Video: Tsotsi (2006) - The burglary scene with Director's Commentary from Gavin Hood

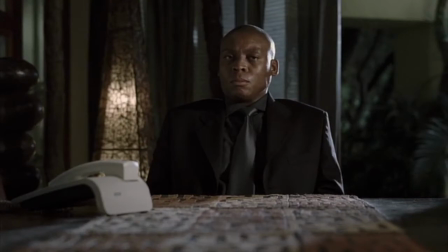So to pull off the fact that he really is a psychopath and quite frightening, but not in a stereotypical way, I think Zenzo does a great job of being irredeemable.
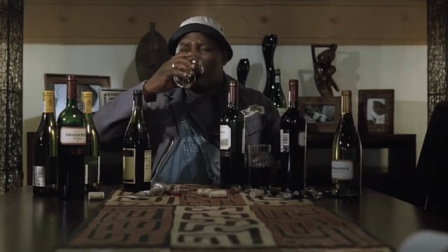And he pays for that. And yet there's a movie in there somewhere too.
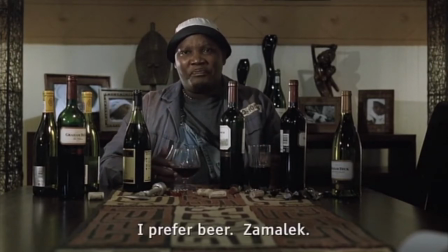I love the beer. It's Amalek.
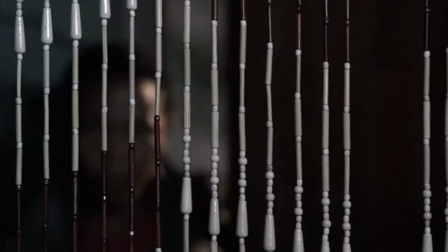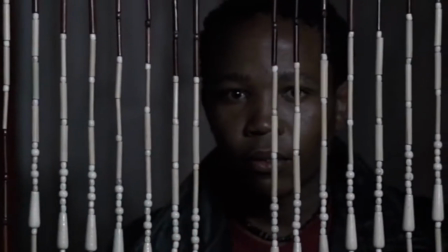Now this is important. We're coming into the baby's room, which is, of course, I believe the real reason why Tzotzi has come here.
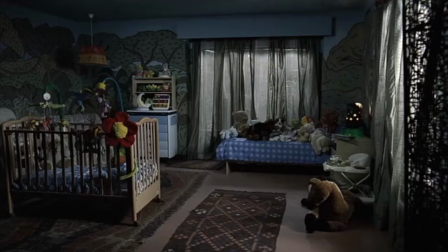Well, he's come here to find out what happened to the mom. And now, where did this person grow up?
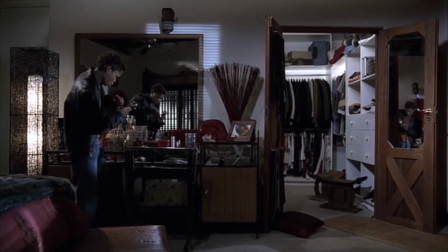And how different it is from the way he grew up. He's not really here to rob a house. He's here to explore and work on what's going on in his head.
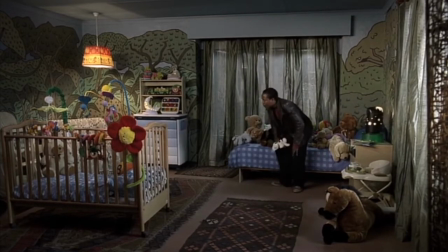And as he sits down on this bed amongst the sort of excess of toys, I mean, he sure didn't have that. And it's quite a sobering moment for those of us who grew up not in shacks,
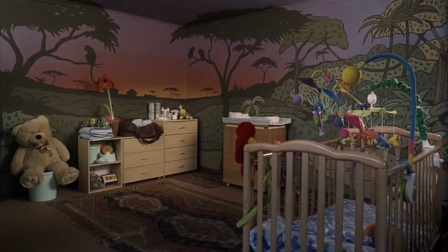when he sort of sits down in this room full of toys, and, you know, that baby did nothing to earn those toys.
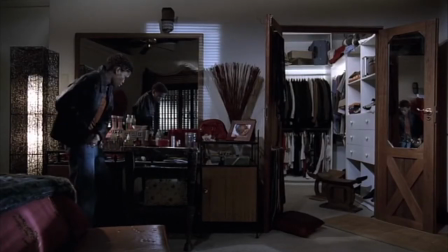It's pure chance that that baby was born to those parents.
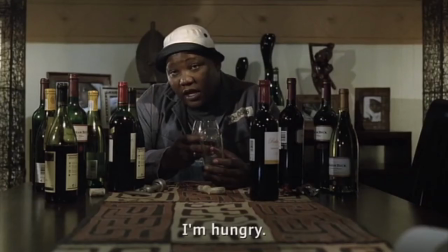And those of us who've been lucky enough to be educated and have parents who've put us through school certainly sobered me up a bit.
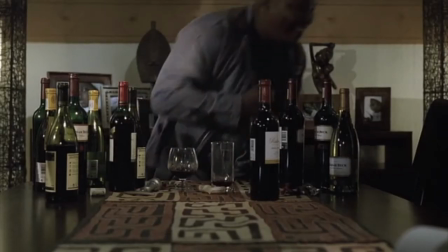Again, you know, the comedy within the drama, and again, both actors, I think, keep it just within the bounds without going too broad.
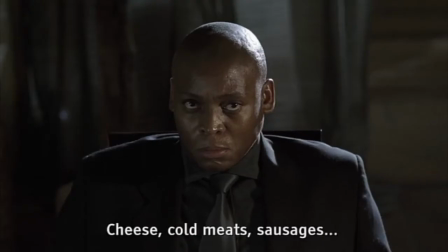Because this happens. I remember once coming home, I walked into my folks' bedroom and there was literally a man sitting in a chair at the foot of my parents' bed.
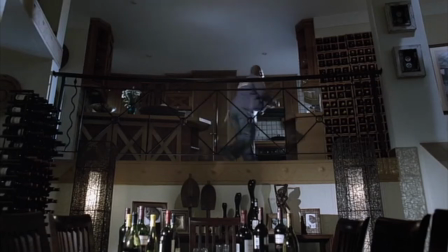And I, you know, first reckon is your heart rate just goes screaming up.
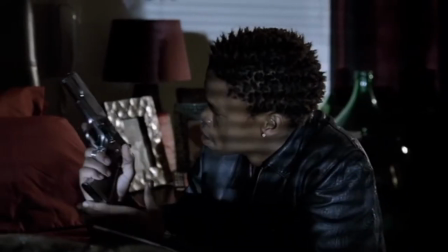And then I realized he was completely drunk and he sort of sobered up and he sort of started saying, I'm so sorry, I'm so sorry.
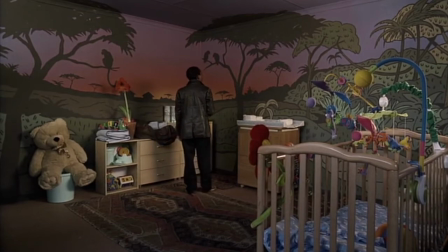And we kind of walked him out and wished him well and he wandered off down the road.
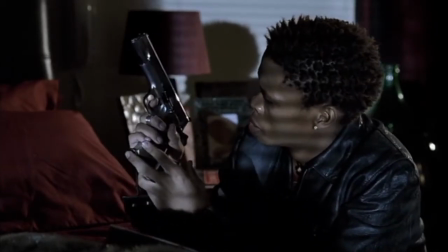And that was that. So, yeah, we have some weird stories from South Africa, I guess.
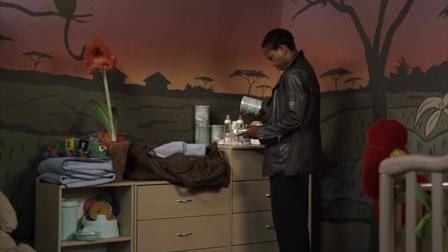and of course now he sort of starts trying to put two together and this is clearly a bottle-fed baby and what is this and the curiosity
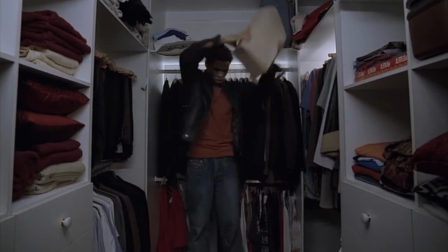again meanwhile butchers doing what butcher does which is trying to take what butcher needs and just juxtaposing that with the very different need that sorts he
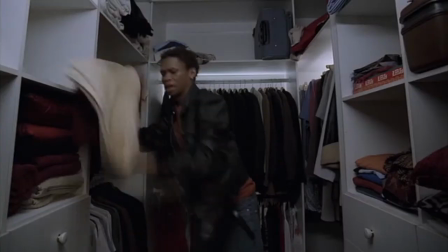has at this point which is to connect with himself and with the child and with
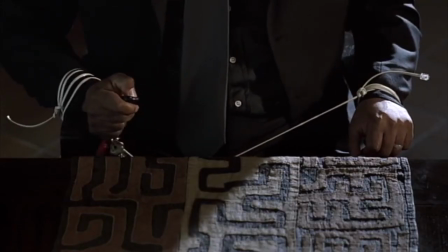frankly his own inner child which is a rather obvious metaphor i guess when you use a three to explore your own inner child,
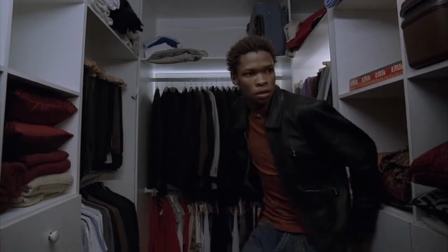but there it is.
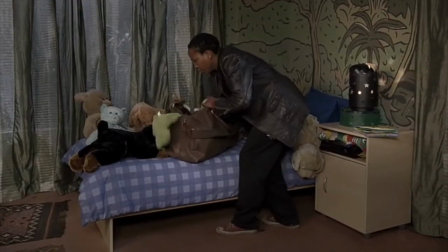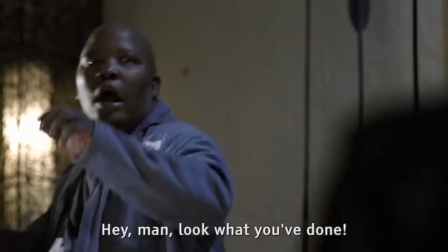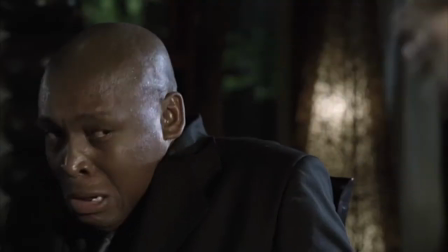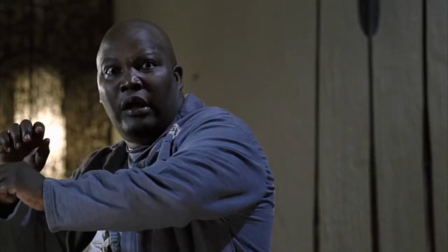This is a powerful scene because, again, many people close their eyes at the moment and kind of think they've seen the person shot.
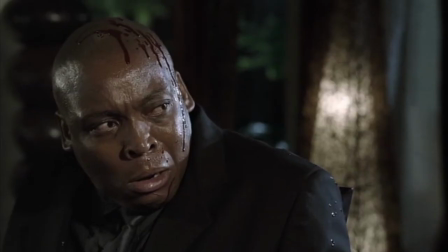And if you watch very closely, you watch how the cutting, which Megan Gill, our editor, does brilliantly here.
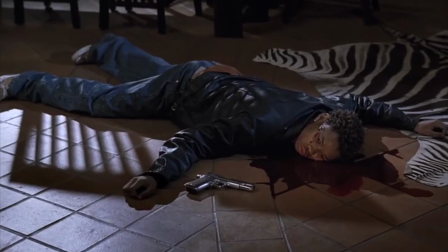That's just us flicking blood onto his head I literally did it with my fingers I just dipped my hand in blood And flicked it onto
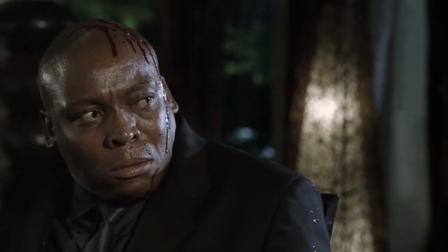Rapulana's side of his head And then you discover that it's actually Tzotzi Who shot Butcher Which is a huge moment for him And I think again Presley's performance
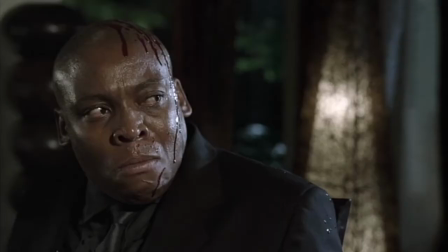here is unbelievable Because he's completely torn by what he's done He doesn't want the father of this child to be killed But he's killed someone he's been with for many,
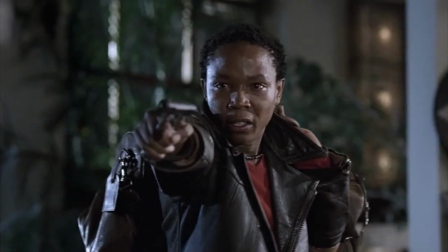many years And the tension of course being He may yet shoot this man
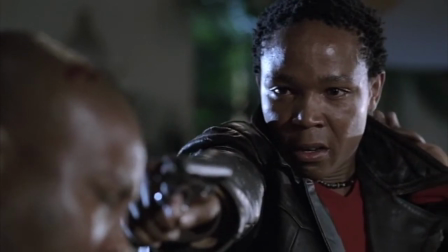Even just out of confusion which is one of the things that so many of the violent crimes have in common is that
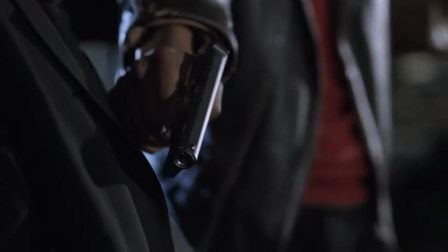they're not premeditated they happen randomly and suddenly and impulsively and
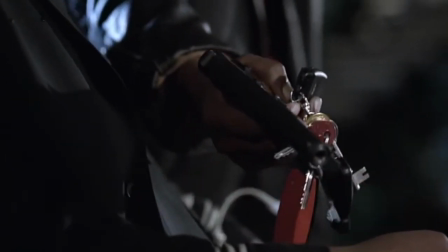and so many young gangsters that you meet will tell you that I just pulled the trigger
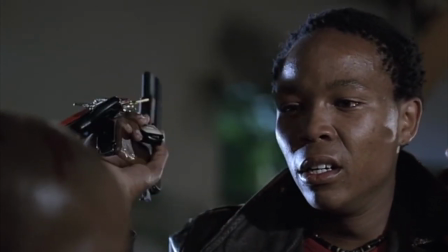and that's what we were talking about earlier in this country talking about how violence can be so sudden
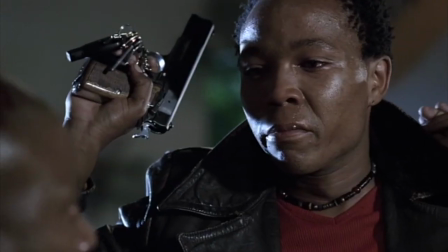and yet it has such massive consequences for everyone involved
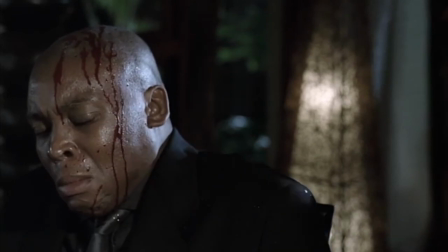in that act for the rest of your life for the rest of their life that
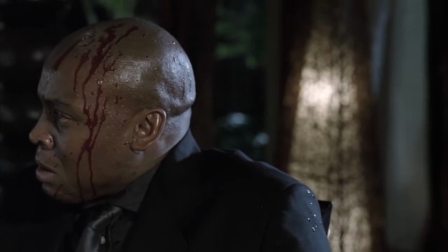sudden moment changes everything and he lets him go and
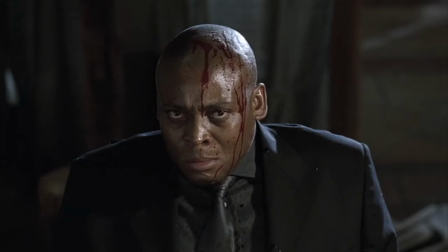there's this strange connection that happens which of course the mother of the baby has never had and
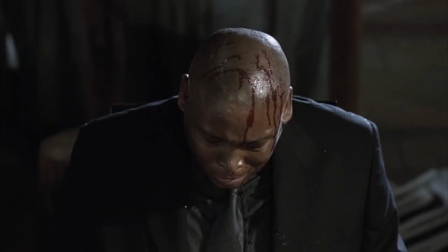we see how that pays off at the end of the film where there's more understanding from this father.